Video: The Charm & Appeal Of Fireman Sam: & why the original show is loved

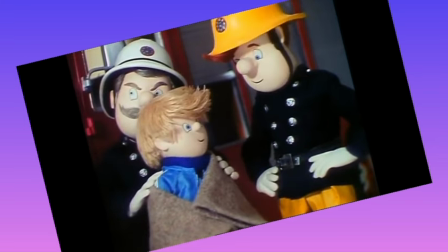(4:46)
Also, the next point I will address is the writing that is brilliantly done by Rob Lee, who did the storylines, and Nir Kaidiog.
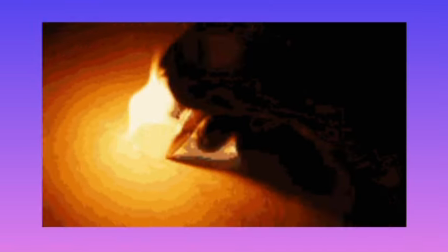(4:54)
When writing episodes and stories for books, they did not treat the child audience like morons and gave them some respect.
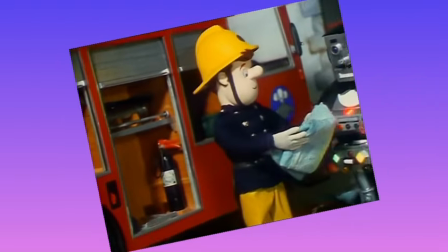(5:02)
Like portraying the fire safety messages through storyline and character arcs.
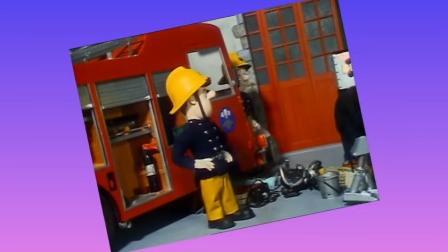(5:06)
Apart from the episode Safe with Sam, which was intended to be a public information film,
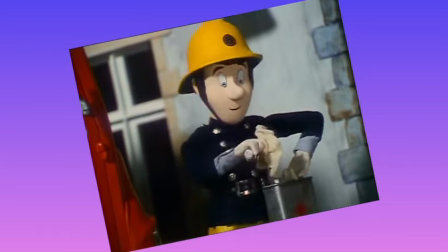(5:11)
they never really deliberately said, "Never fiddle with the oven," or something similar.
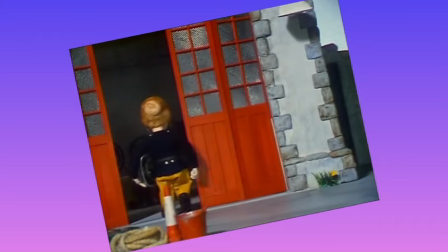(5:15)
The story plays out like a normal day someone would experience, and makes the learning experiences more subtle and fun for the kids watching.
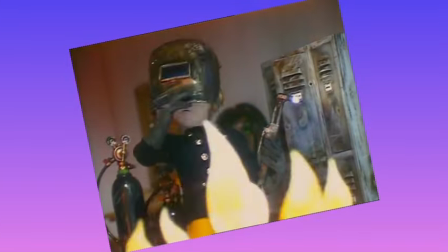(5:24)
And this makes rewatching the episodes as a teen or adult more enjoyable,
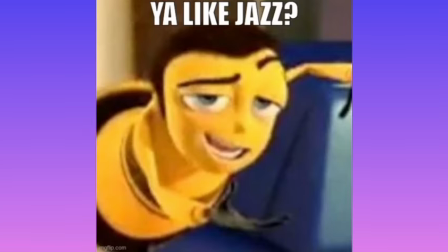(5:28)
as similar to something like a Pixar or top tier DreamWorks film, you can appreciate the show for something new.
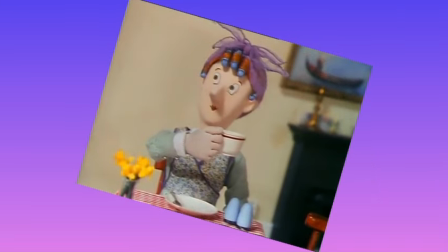(5:35)
Another mature thing they incorporated was a love triangle between Trevor, Dillis and Bella.
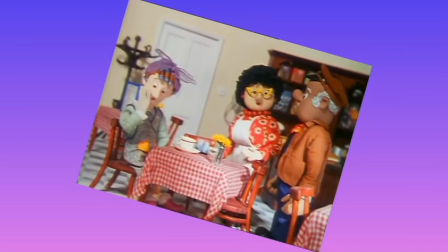(5:40)
Dillis would usually flirt with Trevor while he was more interested in Bella. And another evidence of immaturity is in the episode Steel Under Par.
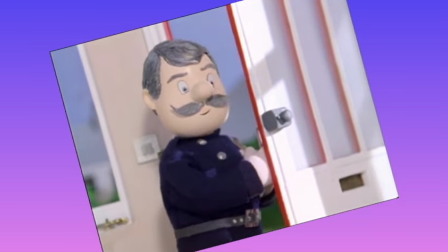(5:49)
This is centred around Station Officer Steel on a path towards retirement and everyone feeling different emotion towards it.
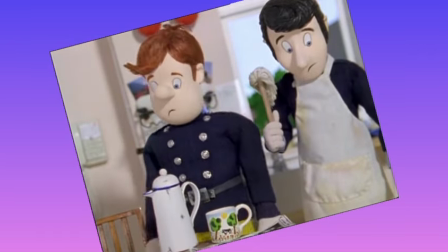(5:57)
It shows an importance towards a character in the show,
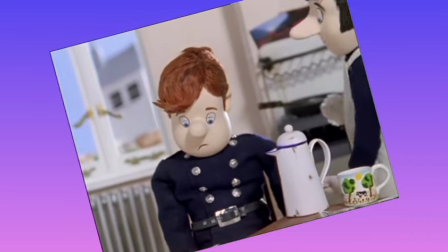(6:00)
but carries a serious topic to children in a way that is fun to watch, but acceptable for its message.
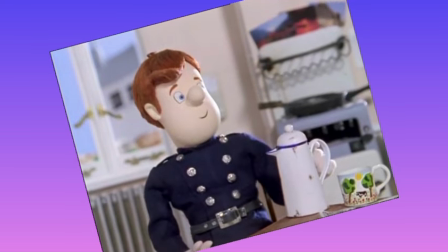(6:07)
A similar point I would like to say is that it lets the characters' interactions play out normally.
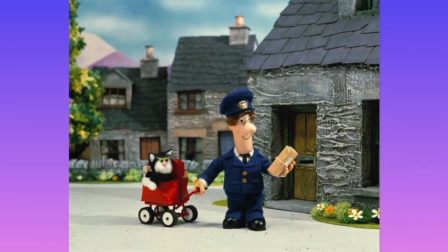(6:13)
This is just for comparison's sakes, but other shows like Postman Pat and Thomas the Tank Engine have a narrator do the talking for the children.
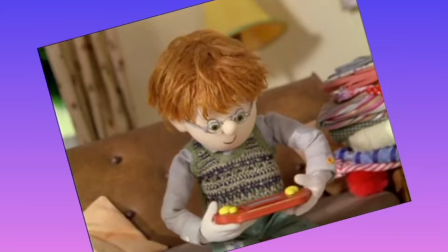(6:22)
Fireman Sam, on the other hand, lets the characters talk like they're actually interacting.
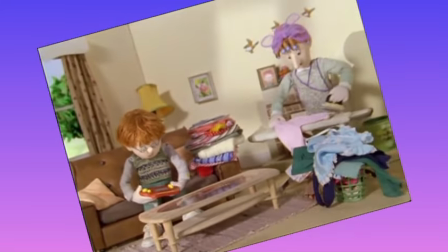(6:26)
Like, for instance, scenes would have them have an actual conversation, or let a character give commands,
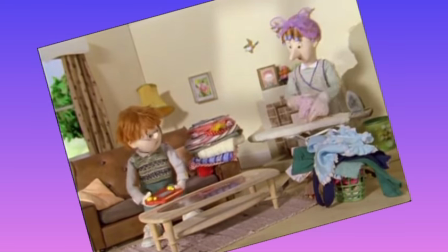(6:32)
and didn't have a person say, "Sam was very cross about this person," for us.
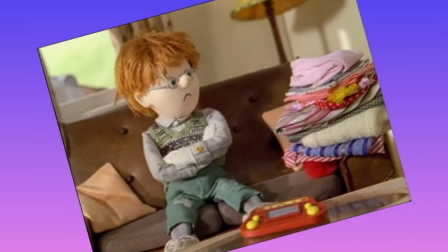(6:38)
I know the show was originally told by one person, like Pat or Thomas, but the man who did it, John Alderton,
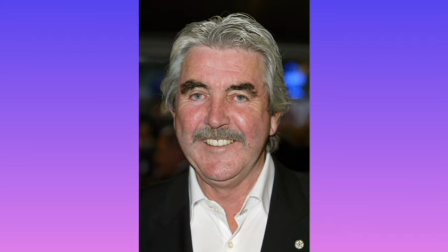(6:46)
was pretty good at giving the characters distinctive voices, without them sounding too similar or sounding like wacky cartoon characters.
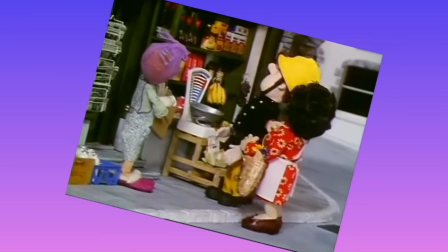(6:53)
He gave enough differences for them to feel like individual characters.
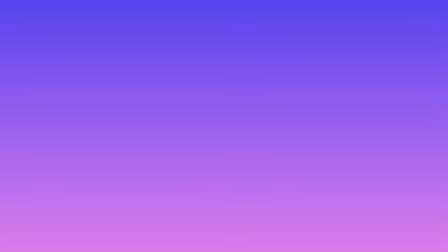(6:58)
Speaking of sound, the theme song and whole soundtrack is well made, thanks to composers Ian Lawson and Ben Hennigan.
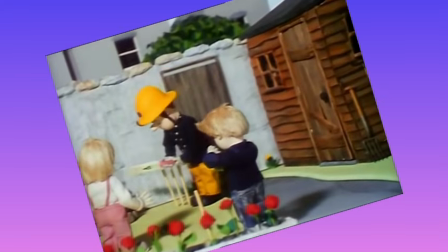(7:07)
The theme was composed to sound like a fire engine siren or alarm.
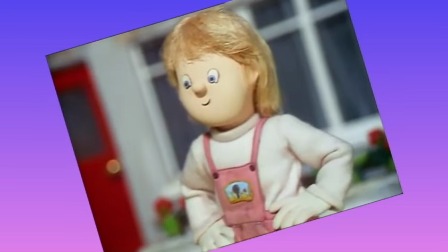(7:11)
The sound's quite musical, and Maldron Pope and the Symphony Rock instrumental makes the theme song sound like an actual song from the 80s,
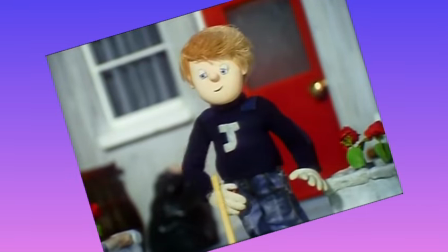(7:18)
or something Paul Collins or another artist would sing at the time.
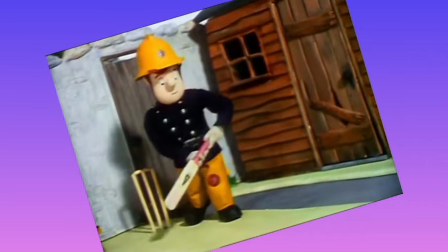(7:22)
Plus, the soundtrack done for the entire show is really well thought out and fits the tone and scenes perfectly.
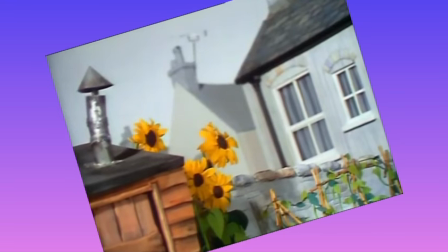(7:29)
Another major aspect of the show that was great was the character designs.
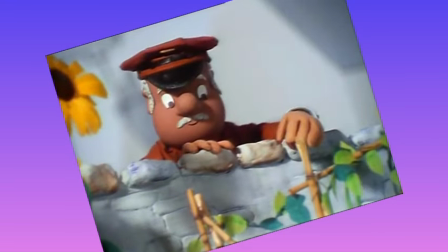(7:33)
The designs were mostly based off people from the 80s in the UK.
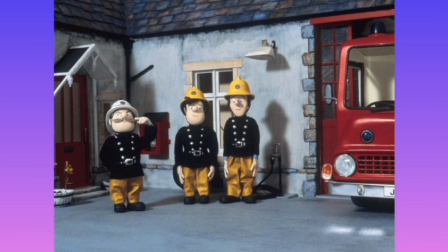(7:38)
But the way the original fire service was designed was so smart, and it made them look distinctive.
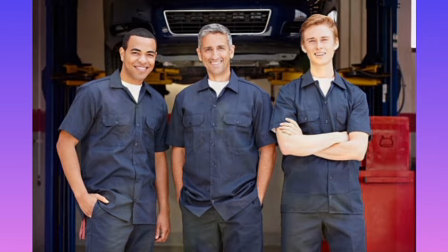(7:43)
As something we all know, people can look nearly identical while wearing uniforms,
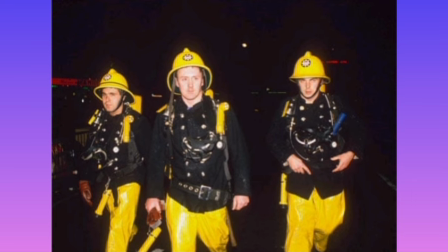(7:48)
so it was important to Rob Lee to give the main firefighters features unique to them.
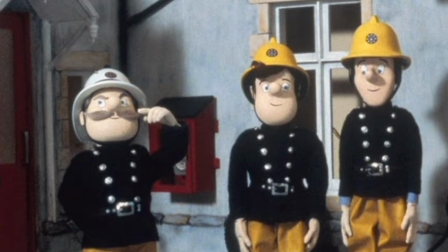(7:54)
For example, the main three firemen, Sam, Elvis and Steel, have features that you can tell it's those specifically with their helmets on.
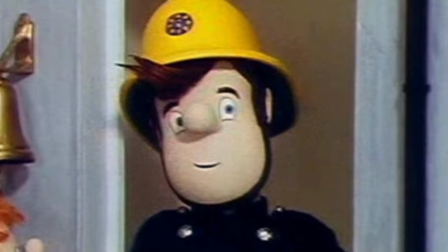(8:02)
For Sam, it was his hairstyle, as it stuck out of his helmet with a darker brunette hair colour.
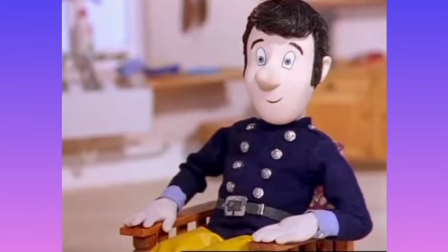(8:08)
For Elvis, it was his height that made him stood out, as his sleeves poked out of his tunic.
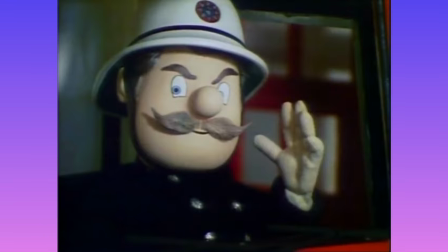(8:13)
And for Steel, it was his different coloured helmet, as he was the station officer.
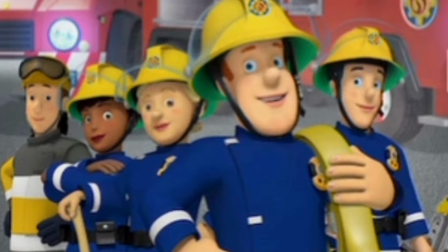(8:18)
A reason why the CGI seasons ruined the charm is they took away most of the firefighters' main distinctive features, which made them look way too similar in full gear and resemble some sort of clone army.
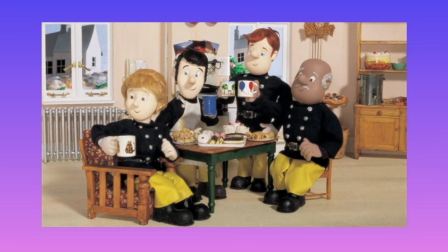(8:29)
Giving the characters distinctive features would make them look recognisable and have people go, "I can tell it's Sam because of his hair," and so on.
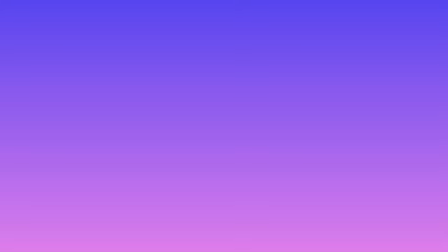(8:39)
But now, I would like to discuss a major factor for my personal opinion on what makes the original version of Fireman Sam appealing.